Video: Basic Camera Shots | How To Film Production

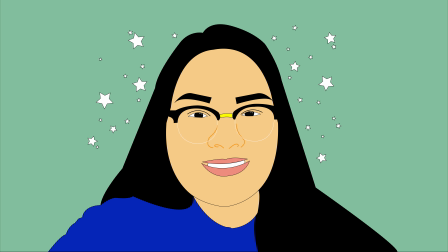3s
Ready? Action! Hey guys, welcome back to another official video on this series of how to film production. As I mentioned in my last video, I had told you guys that I'll be going over some basic camera shots. If you ever heard the terms extreme wide, medium, close-up,
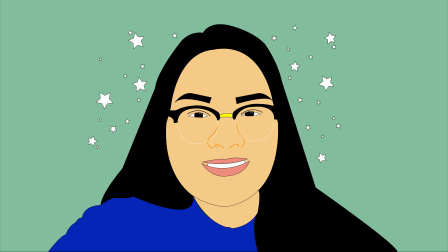20s
or rule of thirds, but don't know what those exactly are, then you've come to the right place. Today I will cover those exact topics and explain a little bit more about them. So with that, let's get into it. Something to know about me is that I don't actually have a camera of my own.
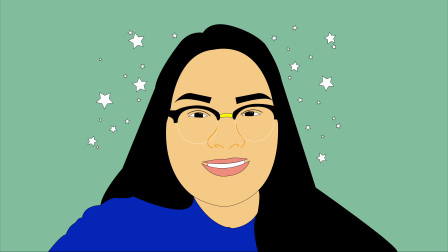39s
So I use my campus's cameras a lot. But fortunately, you'll be seeing some familiar still shots from movies to help you get a better idea. So, camera shots are the most essential aspects of filmmaking. You can do so much to basic camera shots.
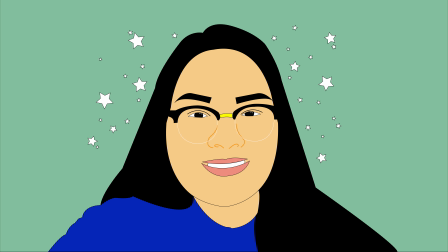54s
But first, let's learn about them. Let me introduce you to the extreme wide shot.
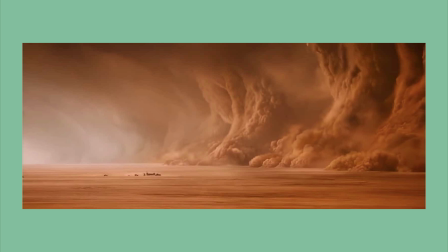59s
You may have also heard these type of shots being often called an establishing shot. An extreme wide shot is just as it seems like. These type of shots are often used in the beginning of films to establish the location, time, and condition of the scene. This shot can also give the effect of an object or person to seem small or isolated.
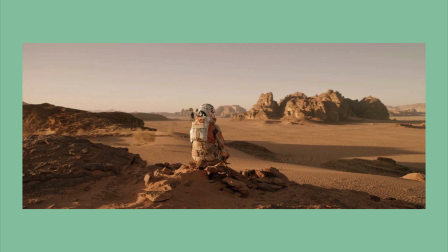79s
Wide shots are somewhat similar to extreme wide shots. As you can see, this type of shot seems a bit closer to what I showed you before. Their purpose is the same instance with the last one. When filming a person with this type of shot, they're usually caught from the top of their head to their toes.
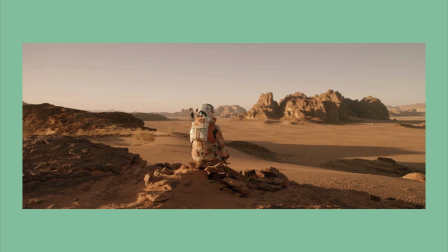95s
Some may not be that way, such as in this picture, but the whole point is that their whole body is in the frame.
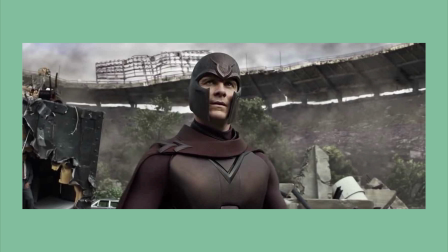102s
Medium shots are often used on an object or people. As you can see in the image, notice how the subject is framed from about their waist to the top of their head. This type of shot helps to emphasize the subject while making sure their surrounding is in the frame. These type of shots are also the go-to when filming conversation scenes.
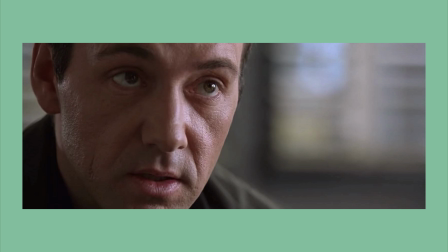122s
Close-ups are used as the way to allow the audience to see a better impression of a character's feeling or thoughts. Close-ups are filmed with the screen being filled with the majority being a part of your subject as such.
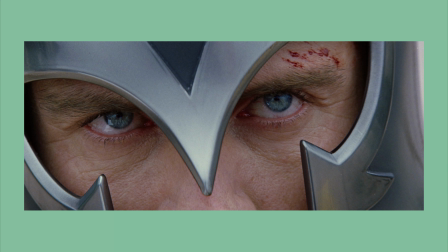135s
Extreme close-ups are a bit intruding on one's personal space, but are often the best shot when you really want to get every single bit of detail. See how this picture only focuses on the eyes? Doesn't it make him look more threatening?
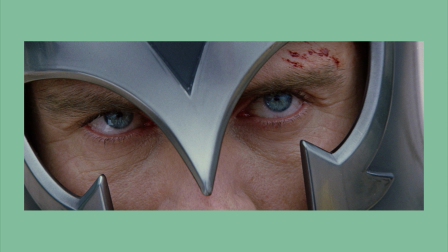149s
Can you see all the strands of hair on his eyebrows or the color of his eyes? Notice the cuts right above his brow. These are the type of details that mesmerizes an audience. Now, let's look into camera framings.
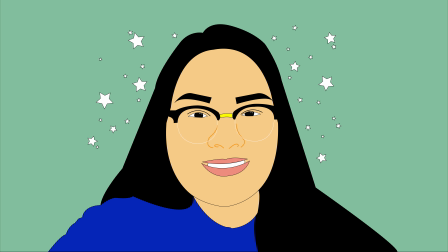163s
Camera framing is establishing the composition of your scene. This is one technique to creatively improve your shots.
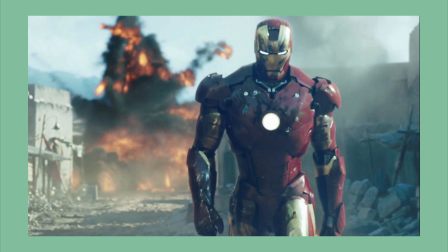170s
The first one is one shot. What do you think it could be? As it's titled, one shot is pretty much a shot of a subject within the frame like so. Gosh, look at that handsome man. Two shot is a camera shot with two characters framed within it.
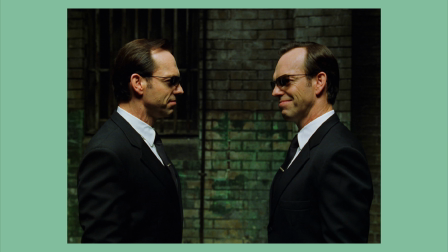187s
This can be used whenever your two characters are conversing with each other. A three shot is what you'd expect it to be.
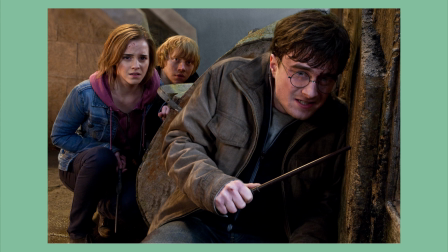193s
A shot of three characters within a frame. This type of framing is best when you don't want to waste too much time trying to get a single shot of each person.
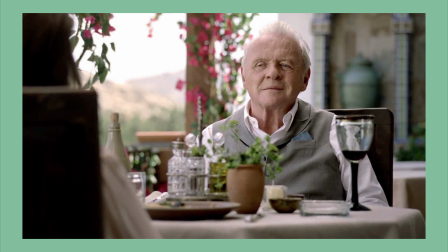201s
Now, if you want to add perspective to your shot, over the shoulder would be best for you. To set up the shot, see this picture for reference. These type of shots help to advance the emotional level of a conversation scene.
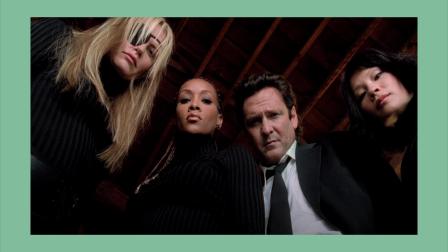213s
Point of view is a shot that puts your audience into the character's shoes, making them see what your character sees. Using this technique in horror movies makes it even more terrifying. Okay, now let's talk about camera focus.
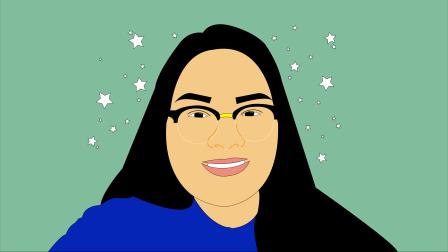228s
I'm betting you're thinking of the term depth of field, a term you've heard maybe once, twice, or a few times but still have no clue as to what it means. Depth of field is a term used to describe the area in which your objects in the image appear clear.
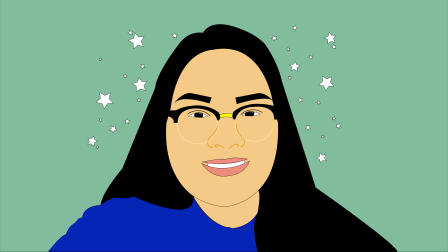245s
Okay, put your finger a couple inches away from your face and focus on it.